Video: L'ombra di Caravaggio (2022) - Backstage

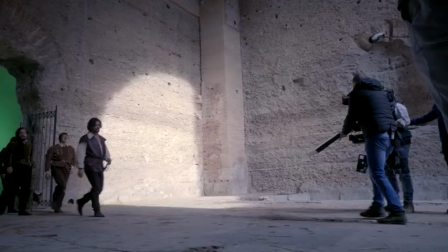Quindi ci siamo inventati, per esempio, parlo delle strade romane, dei vicoli romani, ci siamo inventati anche delle strade di Roma sotterranee,
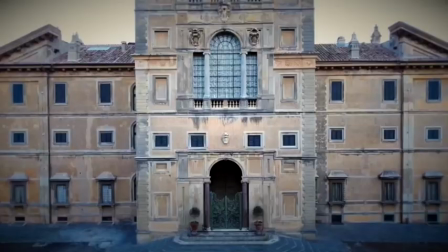per esempio abbiamo girato sotto i sotterranei di Caracalla, abbiamo poi toccato Villa Aldobrandini,
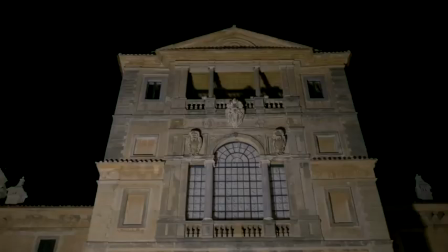dove abbiamo fatto la festa del Cardinal del Monte.
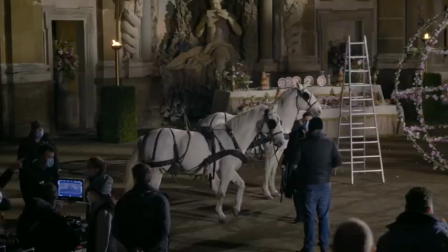Il Calen di Maggio è stata una delle scene più difficili da montare produttivamente, per mettere insieme sia la parte coreografica,
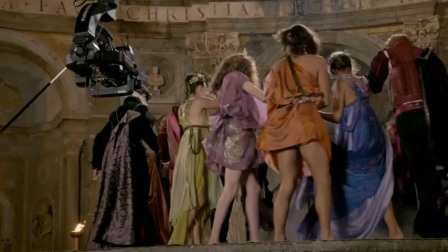sia la parte scenografica e tutta la parte legata anche al reparto DOP che si è mosso in coordinamento, perché era veramente complessa al di là del numero di persone. Le Calen di Maggio, la difficoltà di quella scena era soprattutto di messa in scena, perché c'erano tantissime persone.
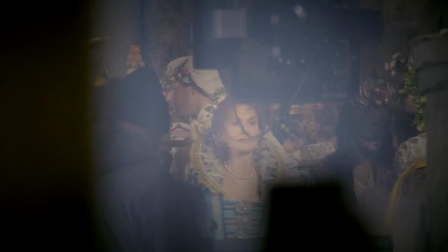La cosa interessante che Placido voleva ricreare è una festa anche un po' assurda,
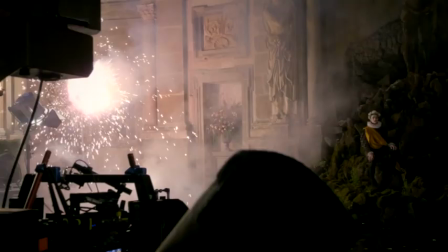cioè una festa che prendeva spunto dalle vere feste che si facevano all'epoca, ma reinventarla anche.
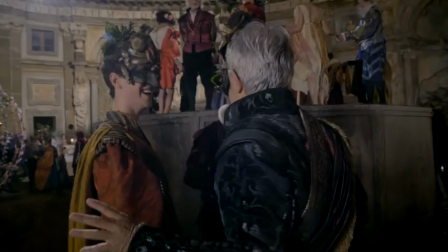Una delle scene che caratterizzano molto questo periodo storico, la Villa Aldobrandini,
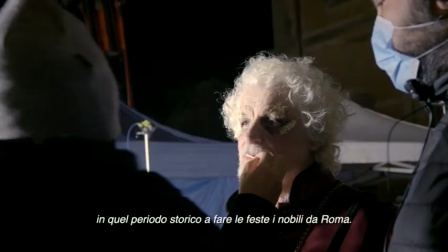una delle ville in cui venivano veramente in quel periodo storico a fare le feste i nobili da Roma.
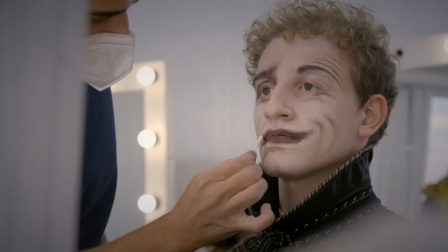Era un discorso completamente diverso dal carnevale, sebbene c'erano delle maschere, si festeggia l'arrivo della primavera, no? E quindi c'era questa festosità negli abiti, nelle acconciature, nei trucchi, c'era questa presenza floreale.
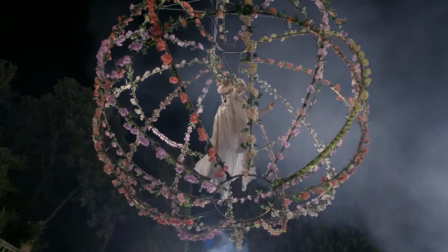Questa palla enorme che scendeva dal cielo, quindi non si capisce poi come faccia a scendere.
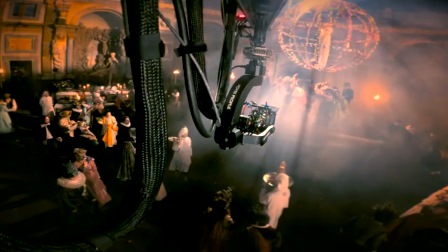Ed è proprio un'immagine molto iconica. Poi tra l'altro abbiamo girato con dei mezzi importanti, con un super tecnocrane che faceva tutto questo movimento.
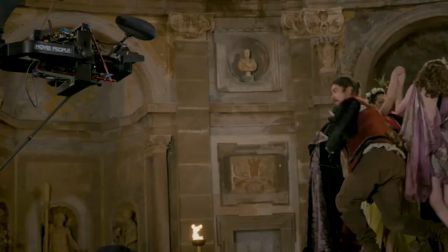E la grande sfida è stata pensarla.
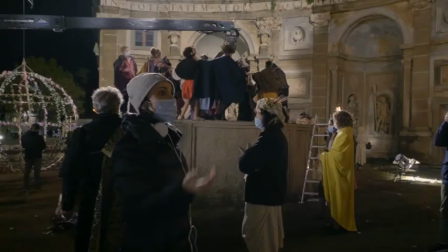La sfida più ardua, così la definisco, è quello di non fare un film comunque già visto, che abbiamo visto su altri progetti, quindi fare un film un po' particolare.
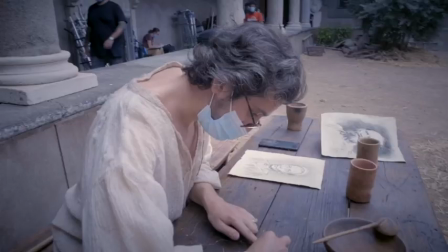Credo che produttivamente la grande e particolarità di questo film sia proprio non spettacolarizzare la scenografia,
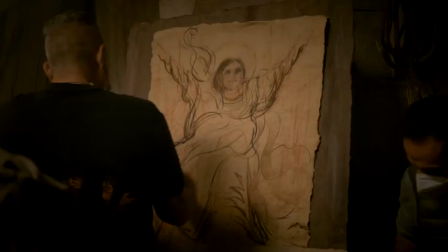ma di renderla materia e ritrovare poi anche questa materia anche in tutti i quadri rifatti di Caravaggio.
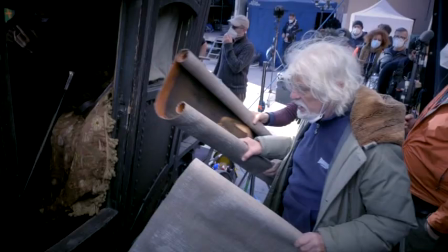Le opere sono state preparate su tela con delle basi materiche.
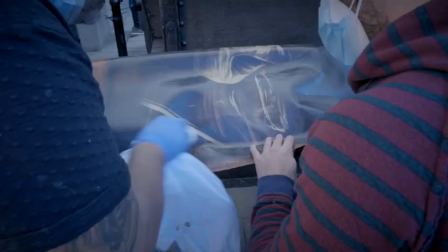Al momento della stampa sono state poi patinate e vediamo che
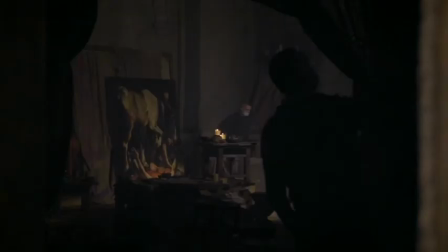sono molto molto più materiche rispetto alle opere piatte che sono fotografiche.
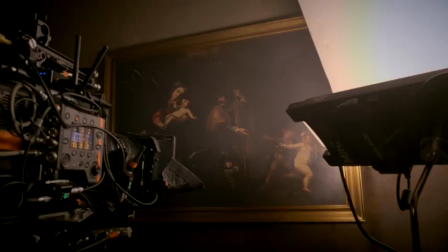Il direttore della fotografia, Michele D'Attanasio, voleva comunque delle texture che le facessero comunque apparire molto veritiere, materiche.
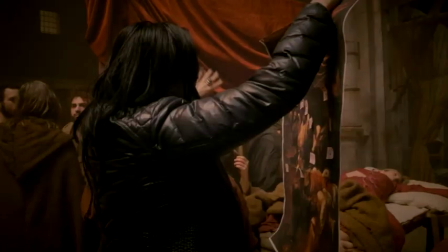Se gonfia, la mano deve stare. Ok, la mano, guarda.
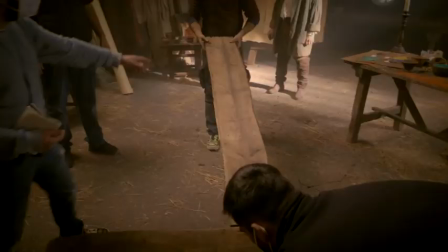Noi abbiamo fatto alcune rappresentazioni, alcune messe in scena dei quadri. Ne abbiamo fatte poche perché non volevamo raccontarli tutti, insomma.
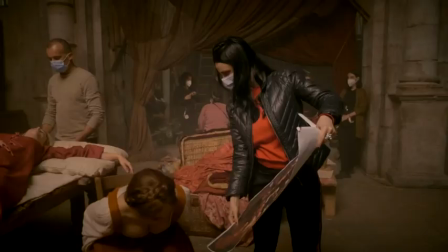Abbiamo fatto una cosa molto semplice per la rappresentazione dei quadri. Lo scenografo lì riproduceva quello che si vede nel quadro, il costumista ha fatto i costumi uguali,
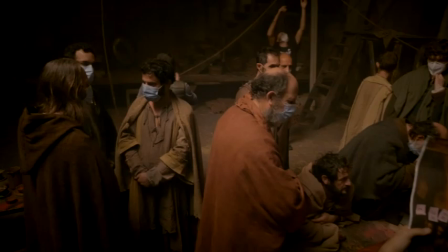quindi c'era una bravura artigianale e io allo stesso modo vedevo dove c'era la luce nel
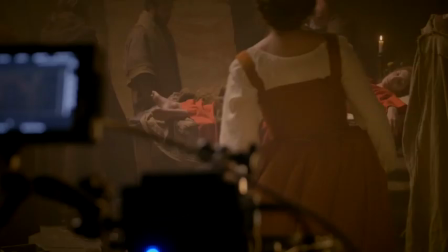quadro e mettevo fuori campo la mia luce che rifaceva quella del quadro.
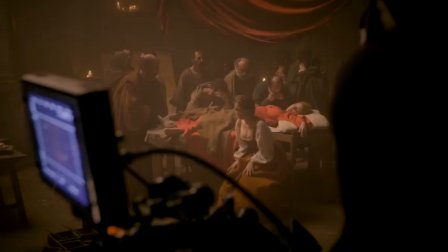E io appena mettevo la luce con la scenografia giusta e i costumi giusti del quadro, era già identica al quadro. aveva un talento perché vedeva un attimo, cioè quella luce che c'aveva lui per fare il quadro,
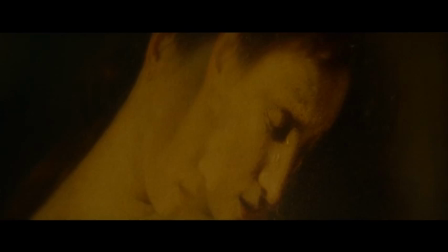gli durava mezz'ora, gli durava un'ora, e lui però riusciva a imprimersi nella mente e a rifarla uguale.
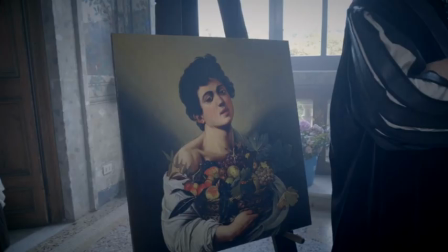Sono in tanti, no, che dicono il primo, il più grande direttore della fotografia è stato Caravaggio.
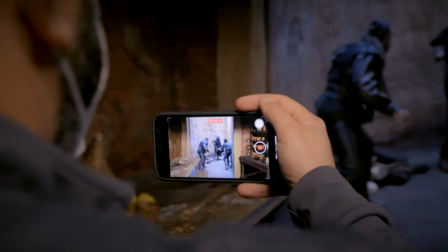Sicuramente non ho cercato di imitarlo, ma perché proprio non, cioè, non era possibile, non so come dire, poi sarebbe stata anche una cosa un po' stucchevole. E l'unica cosa per cui abbiamo cercato di imitarlo, quindi non era in quello che faceva, ma nel metodo.
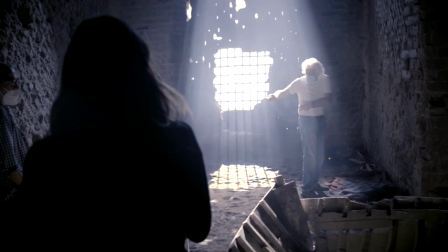Noi, parlo noi perché io fotograficamente, ma chiaramente Placido che mi ha supportato in tutto questo, che ha creduto a quello che gli proponevo,
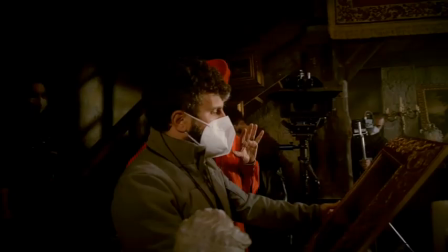abbiamo fatto una cosa totalmente diversa.
Fai questo, fai come questo. Dire, lascia per...
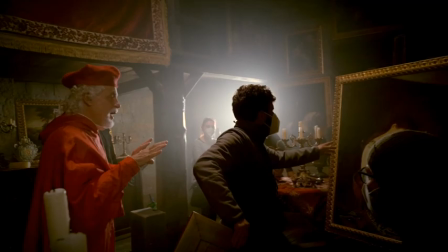Fai così, ma poi la passi ad Agnello. Ah, è bello.
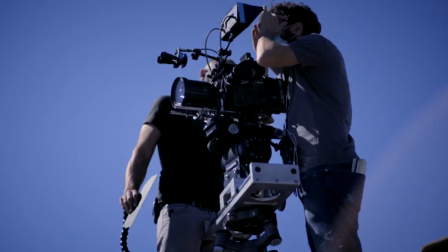Quando Michele Placido mi ha parlato del film, mi ha fatto venire voglia di fare il film.
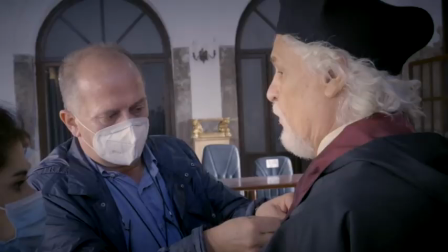Mi ha dato una direzione molto precisa proprio perché Michele aveva talmente dentro di sé la storia, avendola anche scritta.